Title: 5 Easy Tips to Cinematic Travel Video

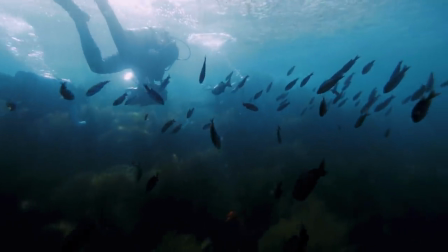Now, whenever we could, we made a point to capture shots of Sean and Lana traveling together since it continued our story of two people ready for adventure.
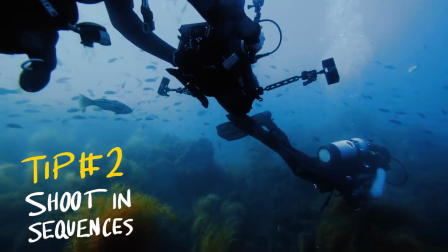Then, we went ahead and remembered to shoot in sequences. So, multiple angles of the same action.
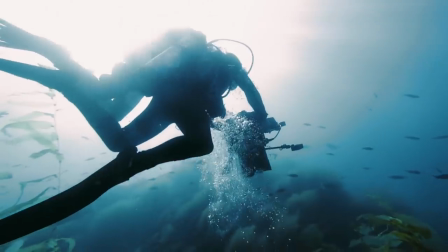Front, back, and side. And then different framings, so wide, close-up over the shoulder.
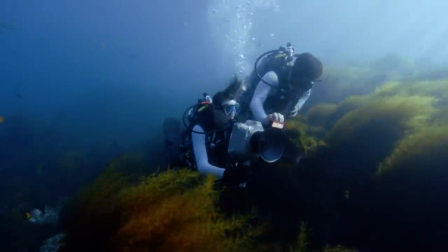And then since I couldn't body double for Lana the entire time, I passed off the camera to her so that she could film us while we filmed her with the camera.
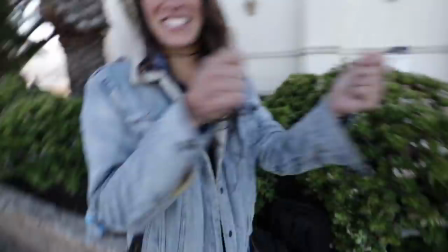My footage will look like a Borne identity. You mean the ones that I like? With a bite to eat though, yeah.
And honestly, her footage is totally usable.
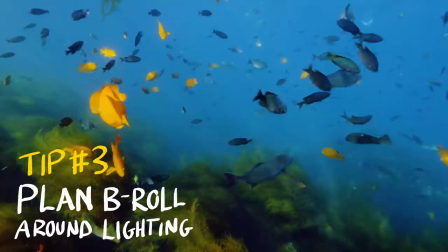Now the main thing here is that we planned out our day around our lighting so that it already looked good so that no matter where you pointed your camera, it would look pretty decent.
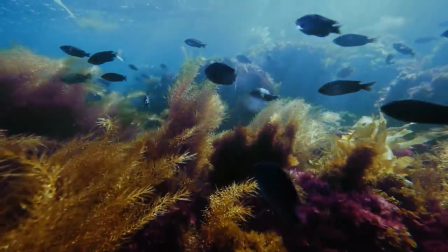You really need that light penetrating and that you get these really refractive beams and there's some cool shots where it's like person swimming by,
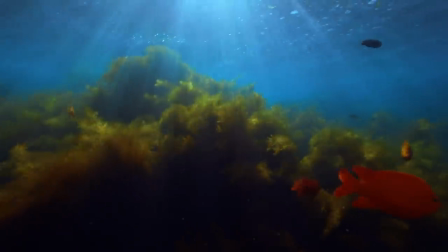blown out sky here, the beams of light coming through. Now since it was noon daylight, we got these crystal clear rays of light that can really only be seen when your light source is hard.
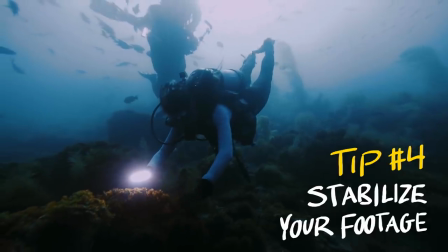As for stabilization, being underwater was already kind of smooth enough to dampen the shot a good bit.
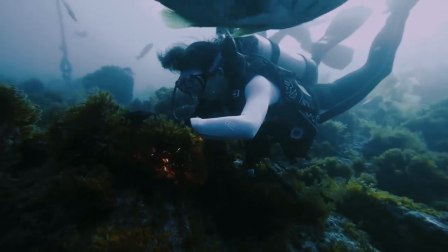We also made a point to shoot in 60 frames per second to smooth out that motion as much as possible.
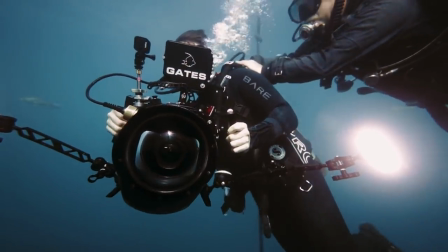And for those really complicated shots, we actually had our dive master come help hold us steady so that we can maintain buoyancy while getting that shot.
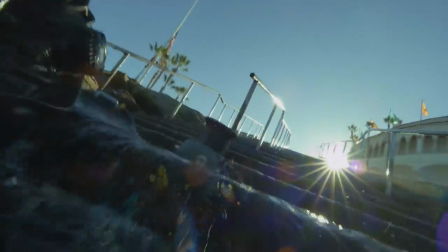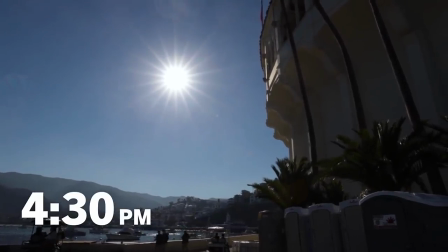Now, by the time that we finished all of our underwater shooting, the sun was already beginning to disappear.
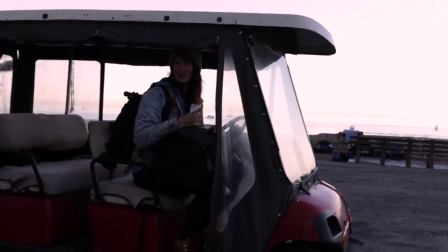And to be totally honest, it didn't really look like we were going to catch our sunset until our dive master actually overheard us and he offered to let us borrow his golf cart.
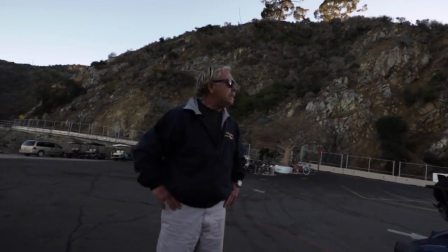Mark, do you think we have a chance at catching sunset? You gotta do it quick. We gotta go quick, right?
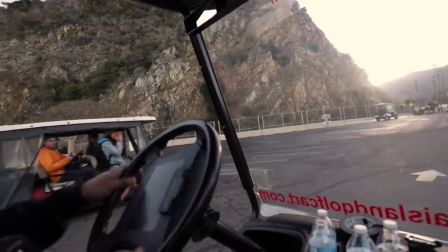So we piled into the golf cart, we floored the gas pedal, which meant probably going like 25 miles an hour.
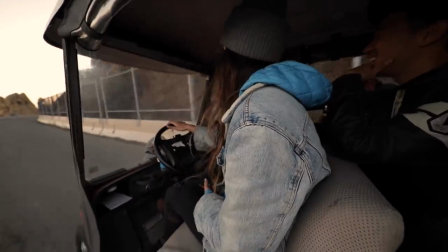And then we sped off as quick as we could up the mountain chasing daylight until we hit a dead end.
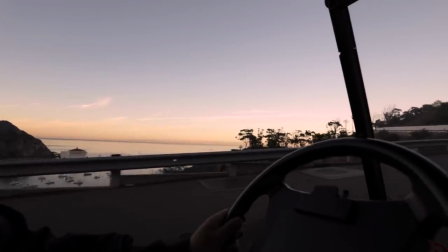Now, I'm not from Catalina, so maybe someone out there can tell us if there actually is a direct way up the mountain, but we couldn't find it.
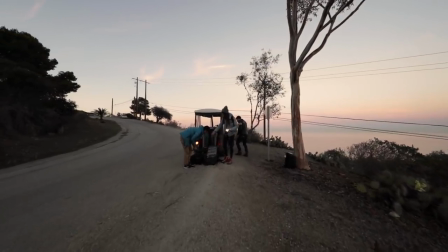So we settled for the next best thing and shot during blue hour, which is actually the hour after the sun sets, but the sky isn't totally dark yet.
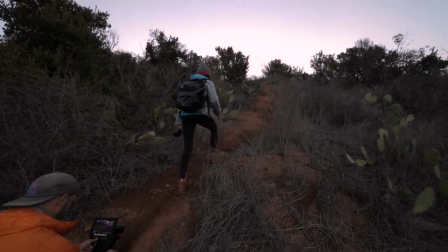So we found a cliff that we could shoot at as if we were at the top of the mountain and then filmed a little sequence to finish our day.
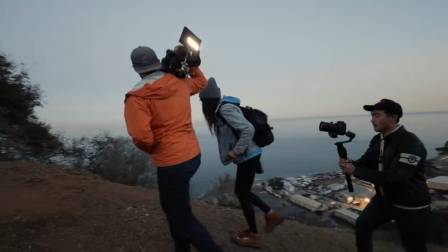And finally, for Maddie's last tip, while there was tons of beautiful nature all day and literally all around us,
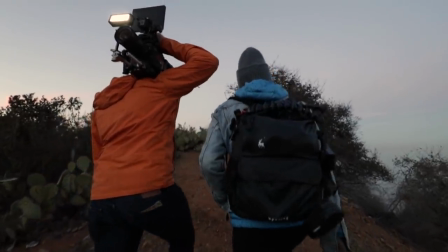we made sure to focus on one thing, the story of our commercial and that we were ready for adventure. I'm just trying to make fun content that I enjoy and that people can learn or just be entertained by. Because I think if I'm enjoying it, other people are gonna enjoy it also. If I'm hating it, that's gonna show. And there you have it. Thank you for watching this video. If you liked this episode, make sure you hit that like button.
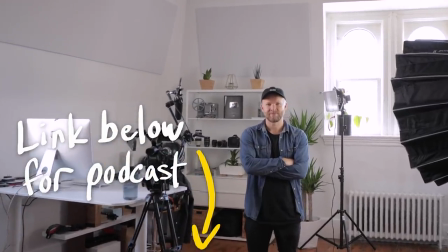Subscribe if you haven't already. Now you can catch the full-length discussion with Maddie where we go deeper into cinematic travel filmmaking, as well as how Matty got a start in the podcast link down below. So the only actual training I have right now is a bachelor's in theology. So I'm a YouTuber. Make sure you tune in next week when I go to go visit Caleb Pike from DSLR Video Shooter and we find out what are the top nine things that every filmmaker needs in their kit. That is it for me. I'm Ted from Indie Mogul, and I will see you guys in the next one.
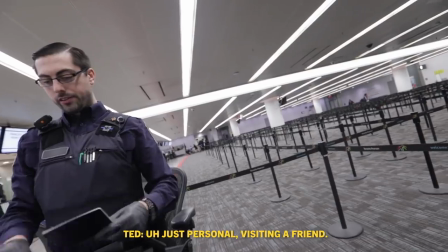Purpose of your trip? Just personal. How do you know them? I know them for the internet.
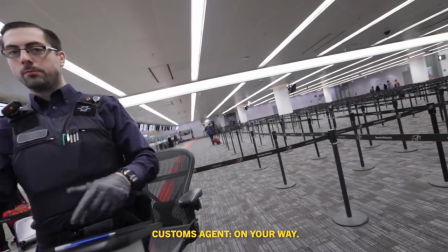Anyway, it's cool.